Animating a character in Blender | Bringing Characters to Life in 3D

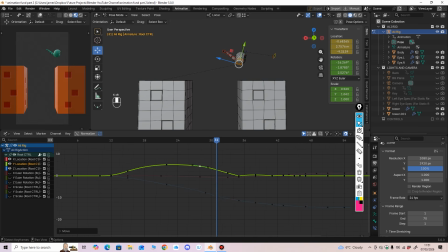hold X, move your key there.
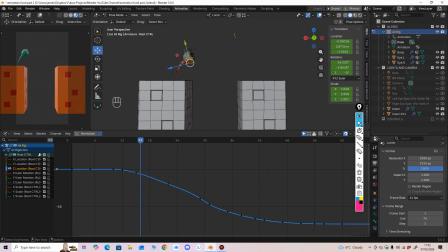I feel as if you can see the curve there.
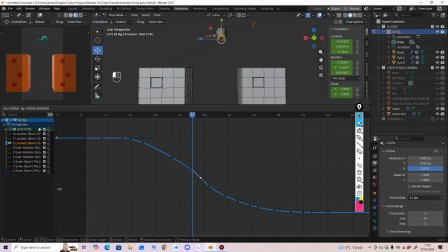He's not flowing, is he? You want to keep going, keep the motion going. You don't really slow up as such once you're in motion, as I mentioned. You'll keep going.
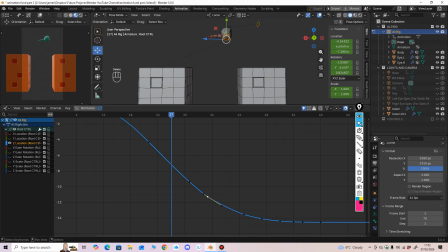Adjust your handles. It keeps moving.
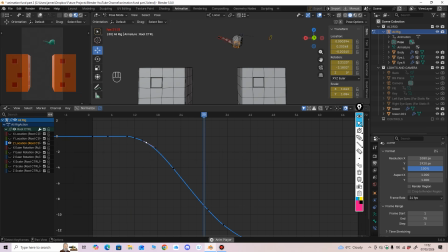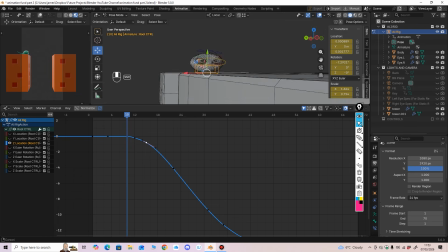Maybe we need a bit more anticipation there.
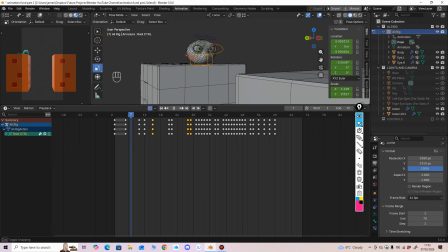So that's where it anticipates. If you go to A, you could copy and paste that
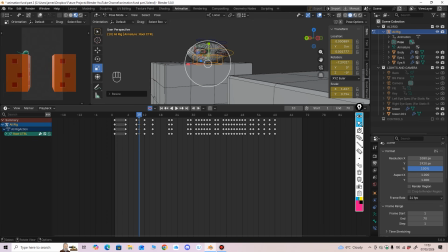and give it a bit more.
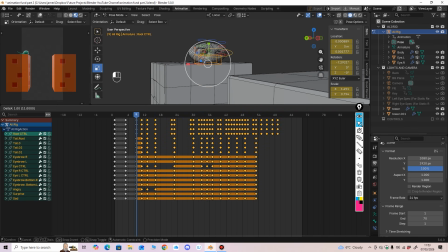Maybe give it even more.
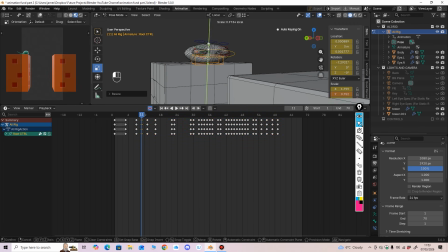So you got to just gaining the power kind of thing, ready to pounce.
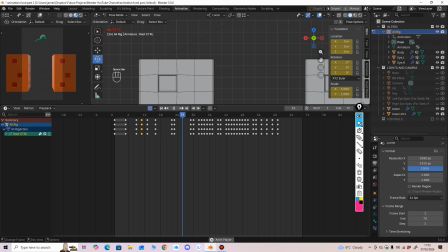Not pounce, but you know what I mean. Building the energy up more.
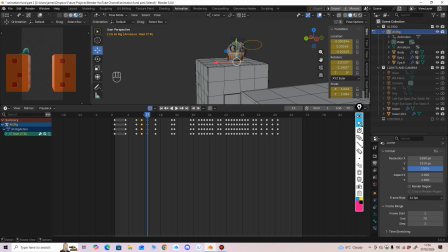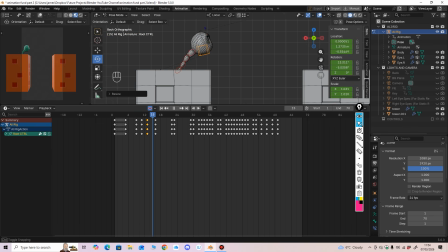We're in the graph editor. We'll have a look at our rotation channels now.
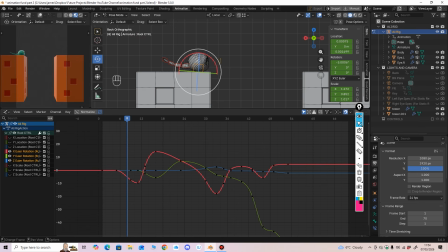Do a bit of polish on them. Not sure if I like the idea of him changing direction so quickly.
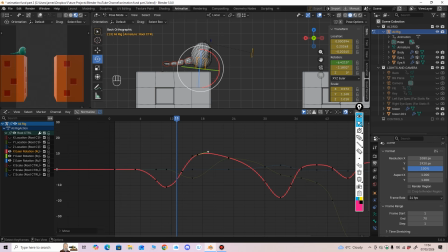Drag them along. You should maybe keep jumping that way. And it changes a little bit later.
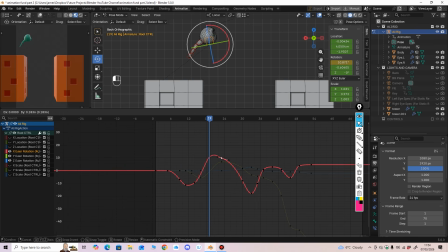But even though he blocks it in, you can still change things a little bit. So we are rushing a bit, remember.
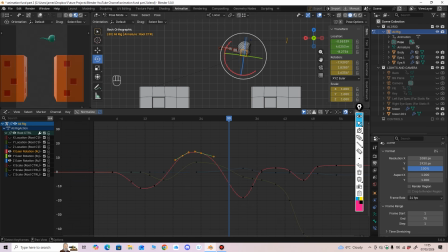And there, that's when he starts changing the X direction. Move your keys along to hold it a bit more.
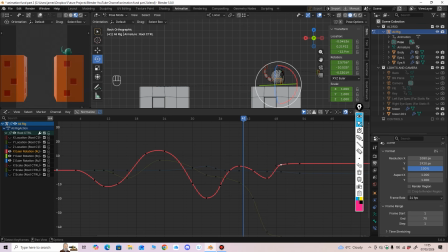And create a bit of contrast between directions.
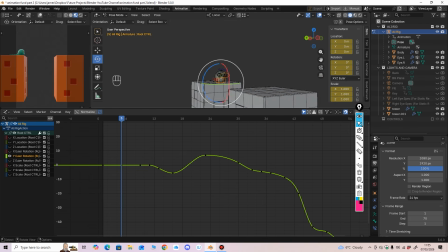I think we talked about this Y, didn't we? As he jumps. He's a bit like a salmon. He goes one way, then the other way.
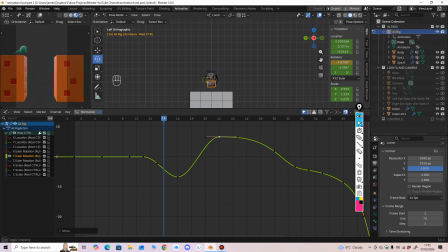But maybe that should happen a bit quicker, really.
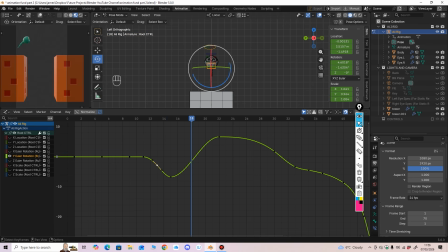So you can move that key to there, then move it so he goes that way. Copy that one, paste it. So 1, 2, 3, 1, 2, 3.
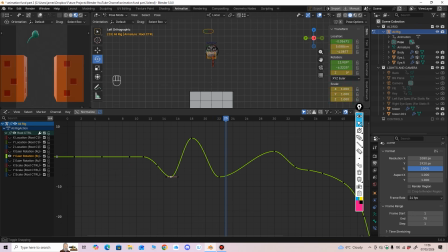Copy paste. And now he's a bit
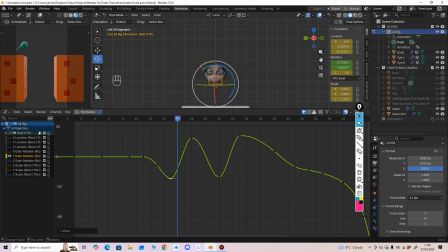it's a little bit salmon-esque, isn't it? Where he's going both ways to gain a bit of momentum. See what I mean?
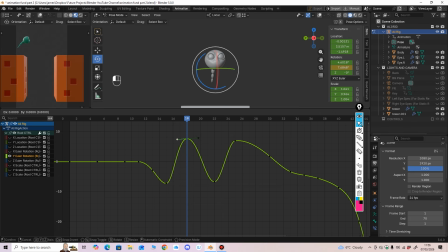That way. That way. the other way. And he maybe comes out of it then. He just does it initially
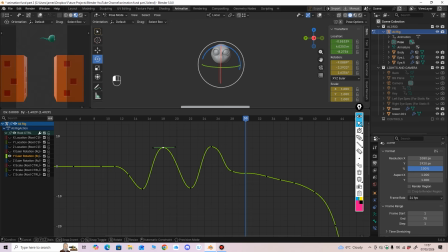to gain momentum. Just still not happy with the timing of it, really.
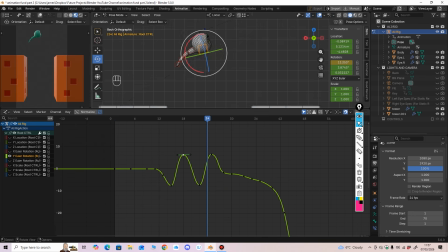I'm thinking maybe
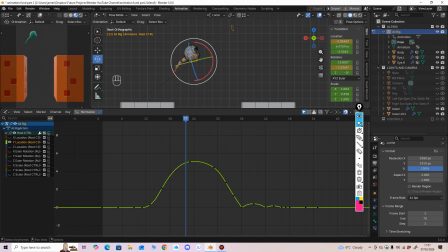this Y location should be more. Really go up higher. Still feels a bit
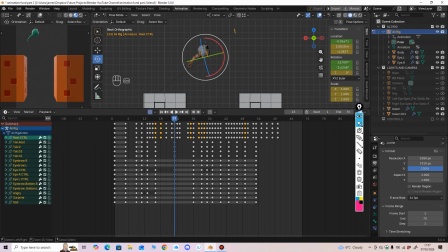just not sure of the timing at the start, whether it should be
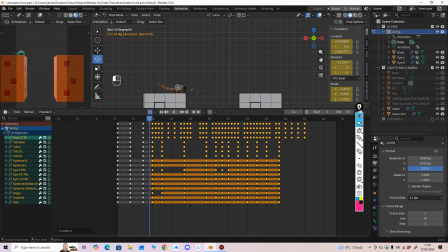just try it a bit quicker.
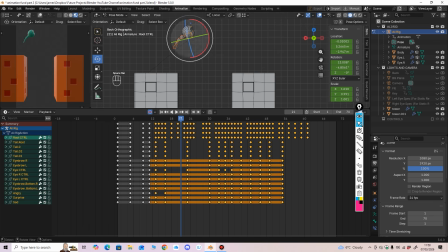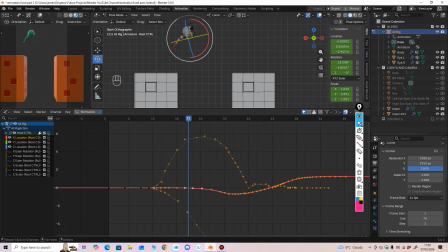Back into our graph editor, X, Y and Z location.
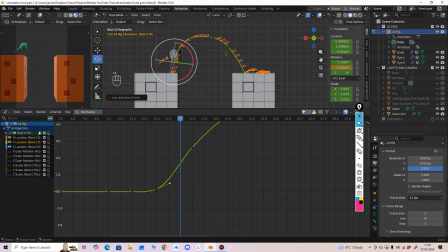Let's hit F3 and calculate. Let's have a look at our arc.
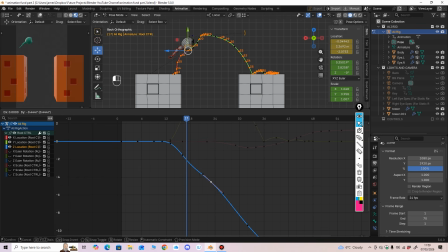It looks like it should be gaining more momentum through there. F3, recalculate. That feels better because we've worked on the arc, haven't we?
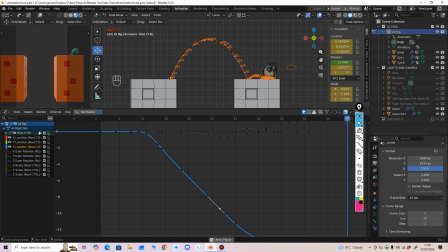So when we adjusted the timing, kind of like destroyed our curve a little bit. We'll always be wary of that.
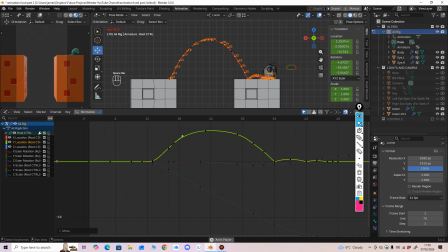So we need to do a little bit of polish on these curves still. That's not too bad. Go to F3, sorry, pose, clear, Control S to save. That's the main body in, but it still needs a bit of polish on the curve.
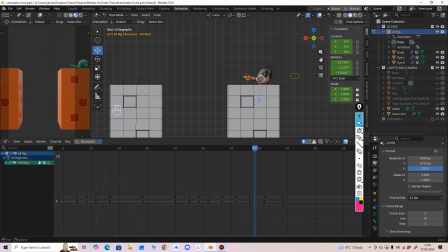Let's just think about this overlap on the tail then. We've got our arc, which we wanted to think about.